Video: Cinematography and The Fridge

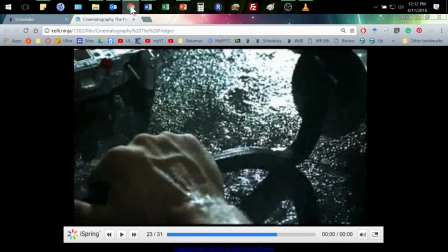that's always about a lot of this the intimacy here is not feeling sorry for him it's not questioning is not a kind of romance or friendship or anything but that intimacy here is that sense of adrenaline that sense of you know got to get something yeah I
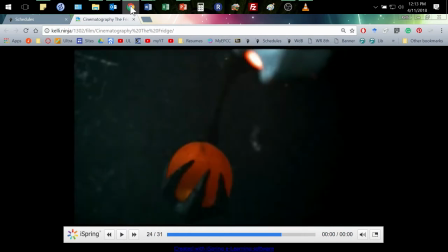don't have it there yeah yeah
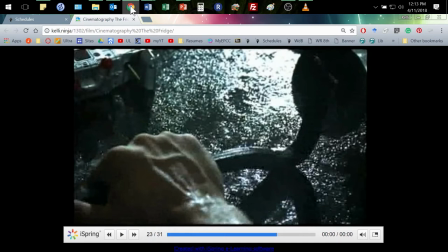which was something definitely in kind of the writing of it and that's where we look at the writing of it because that's how it's scripted is this idea that shows us that Georgie does know how to figure things out, right? And that's definitely insight into that, so definitely. And of course, we go back and forth, you know, Georgie's hand.
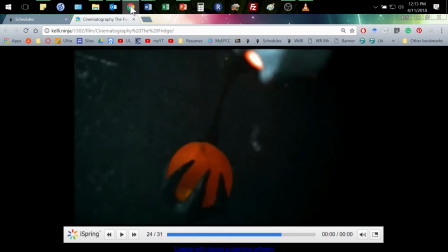I mean, this is like looking in the eye, into the eye of Satan Frigerator. Satan narrator?
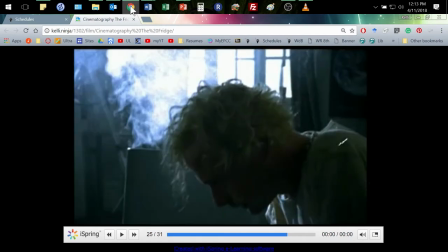I'm not sure how that works. And then at the moment, I always want to scream, double tap, Georgie, double tap, because you know when you kill the bad guy, it's always going to come back, right? Especially the haunted bad guy, okay? But he doesn't.
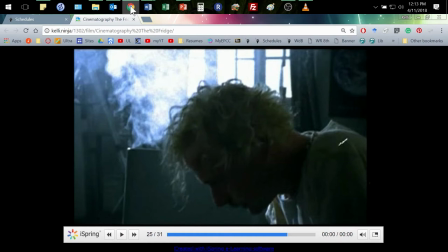But again, we get, you know, I mean, here's this light and this moment of victory, this moment of complete exhaustion of having given himself to have saved this. And so, again, we've got that light. And in a way, this is kind of almost a little bit of a halo of light, that kind of sense of that in a way.
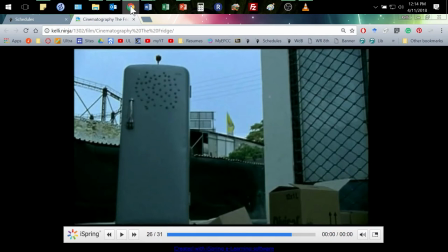And Georgie exhausted in the front there. And then, you know, the other thing we get, and we got this earlier too, is we got this, you know, big, it's a farther away scene. It's not quite that close up. It's more of a long shot, but a medium. But also notice we're lower than it, right?
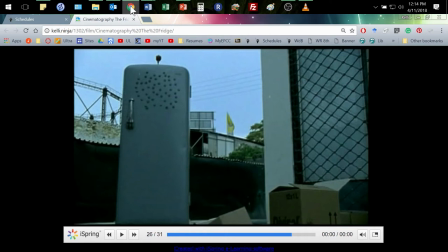We're looking up at that fridge. So again, that fridge is still powerful. Yeah.
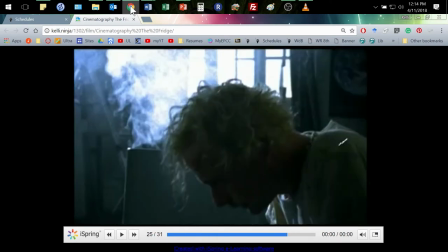Exactly.
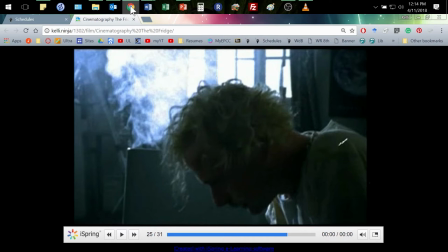yeah that admission that georgie has won he is the winner right it told it totally tapped out yeah the the skillet yeah the pan yeah
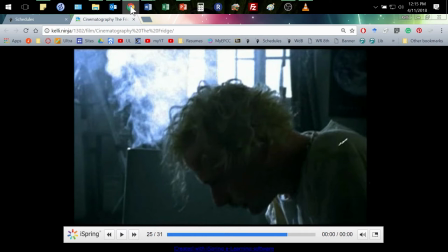and yeah because well when we saw that old man drop it off at first right the older man right so we understand this as a cycle and this is really and this is where we start talking about the writing and this is where we have
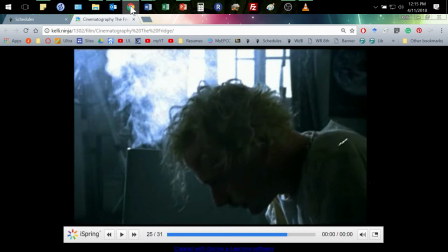to be careful because this is fun and this is good to talk about but when we're writing this paper we are really focusing on this mission scene the shots the lighting the color the decor all of those things we're going to study in terms of the vocabulary but I also what we're also
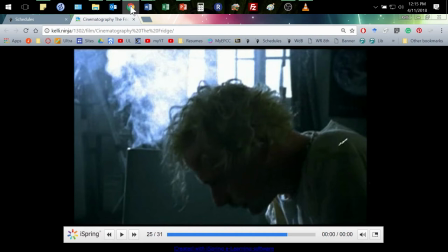doing is prepping for looking at the stories where we do look at the writing and so one of the things that does happen in one of the common endings of the horror story is not the bad guy gets killed and is gone forever.
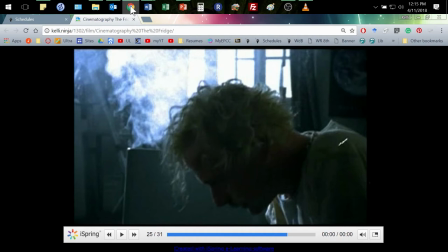It is that hint that he's still out there. And then, of course, there's one of the things that makes scary stories scary. If there's a scary story about somebody who does horrible things and it scares you and they're dead, that's cool. You can take comfort in that, right? If they're still able to be out there,
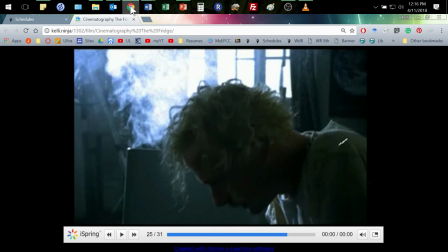well maybe that's a story but maybe it's true I'm thinking back to being a kid but maybe it's true that sense of ongoing and so this is really typical for just the form and structure of one way of writing a horror story yeah
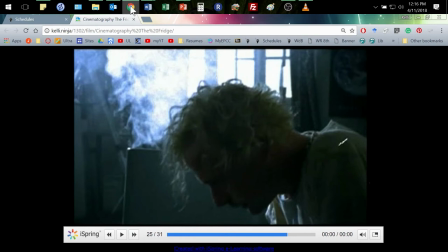yeah